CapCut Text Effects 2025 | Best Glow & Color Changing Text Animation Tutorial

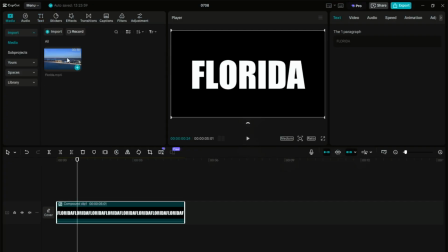Now, let's add the stock footage we imported earlier. This is a nice video clip of Florida City.
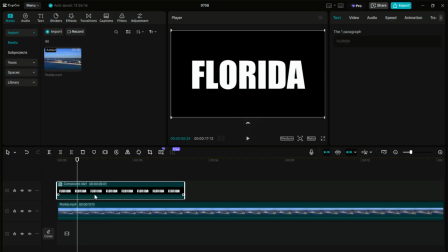Drag it onto the timeline and trim it down to about 10 seconds so we're working with a clean, short clip. With both the video and the text overlay in place, select the compound clip with the text, right-click, go to Video, then to the Blend option and set it to Multiply.
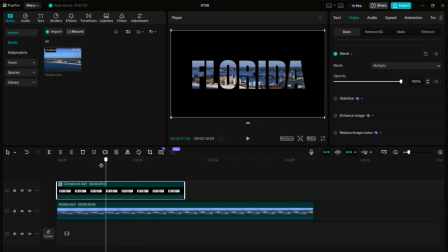This will make the text transparent and allow the video beneath it to show through. Next, we'll use keyframes to create a zoom effect on the video. Start by adding a keyframe at the beginning where the scale is normal. Then drag to the point in the timeline where you want the zoom to complete.
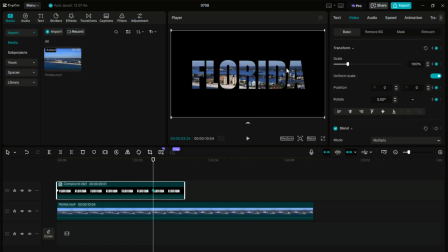At that point, add another keyframe and increase the scale slightly to create a smooth zoom-in effect.
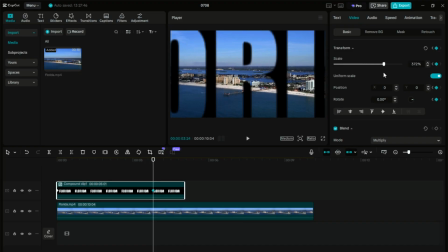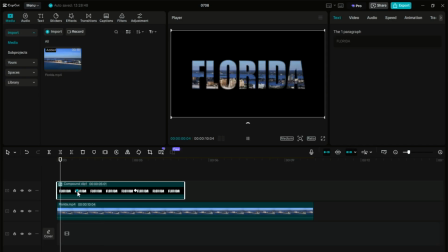To make the animation feel more natural, I suggest starting the first keyframe about 1 or 2 seconds into the clip. Then drag the ending keyframe toward the final portion of the clip, so the zoom happens gradually.
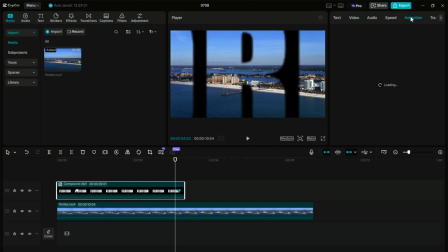Now, let's make it even better by adding an out animation. For this, we'll use a fade-out animation, so the text and video blend out smoothly at the end.
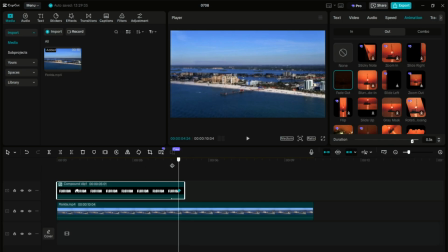Let's play it back and see how it looks.
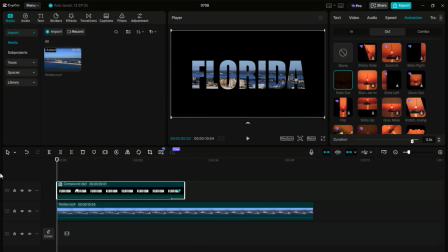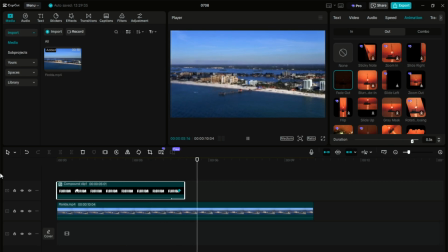If the ending still feels a bit abrupt, we can speed up the out animation slightly.
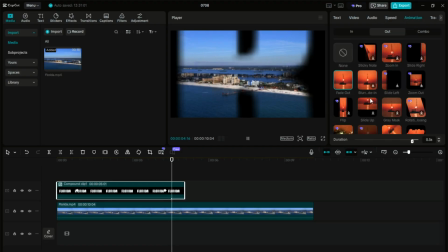Since we're working with a 5-second section here, just shift the final keyframe slightly earlier to tighten the effect.
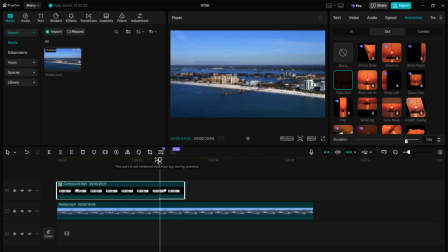There you go! We now have a clean and professional-looking zooming text effect with a fade-out.
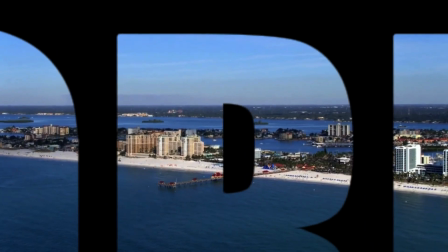Perfect for title sequences or cinematic intros. Simple, smooth, and eye-catching.
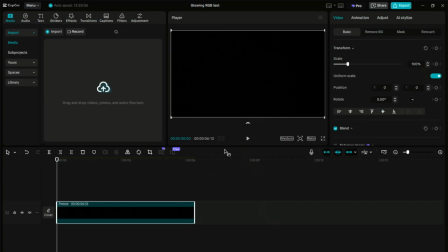Alright, so in this video,
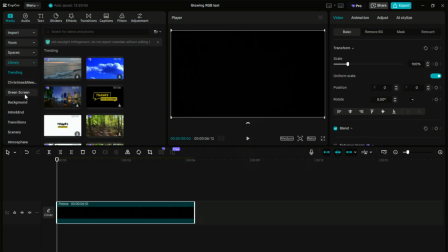we'll be using some of the same techniques from the previous one to create a glowing RGB text effect using CapCut.
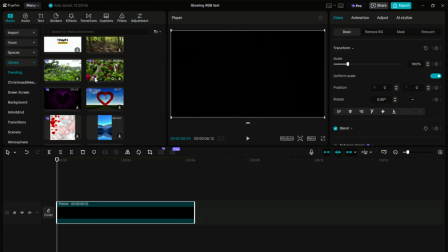Let's start by opening CapCut and going into the Media Library. Under the Trending section, you'll usually find a black screen background.
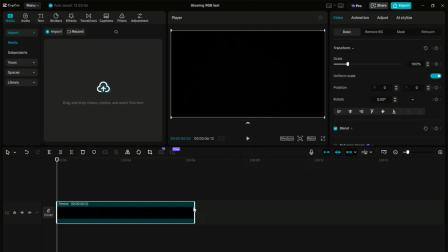If it doesn't show up right away, just type black screen into the search bar. I've already added the black screen to the background, so we're ready to move on.
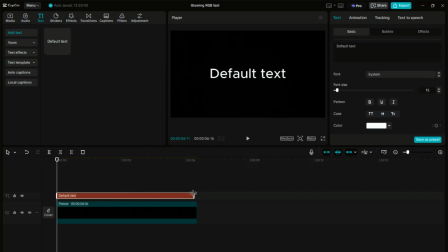Next, we'll add a text layer. Just insert a text box over the black background and stretch it out to match the length of the clip. Then, just type in a text for the animation, whatever you like. I will type here, glowing RGB text effects.
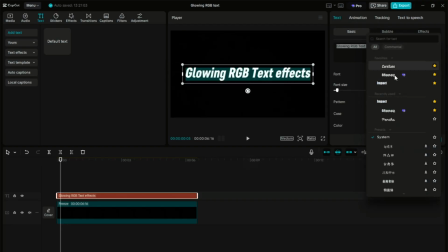Select a font. I recommend going with something bold and impactful. I will use the impact font and put it in all caps. Now, let's bring some movement to the text. Go to the Animations tab, select the Loop category,
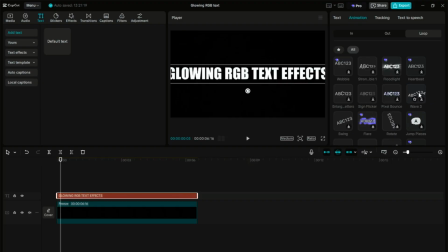and choose the Wave 3 animation. It creates a waving posture, but the speed may feel too slow by default, so increase the speed for a more dynamic effect. Also, bump up the text size slightly to make it stand out more.
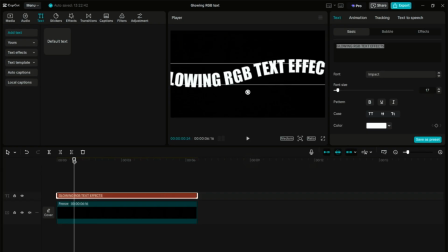Once you're happy with how it looks, let's turn it into a compound clip.
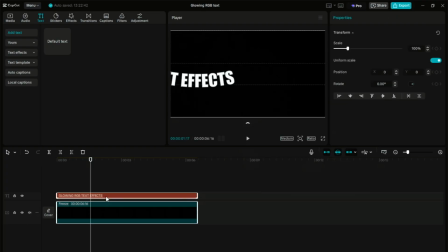Select both the text and the black background layers, right-click, and choose Create Compound Clip.
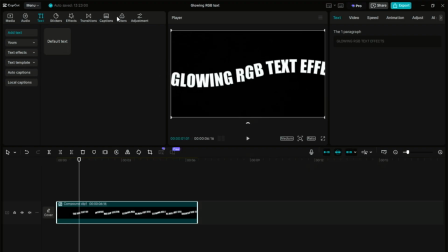Now, it's time to add that RGB glow. Head over to Effects, search for Edge Glow, and select the first option that appears.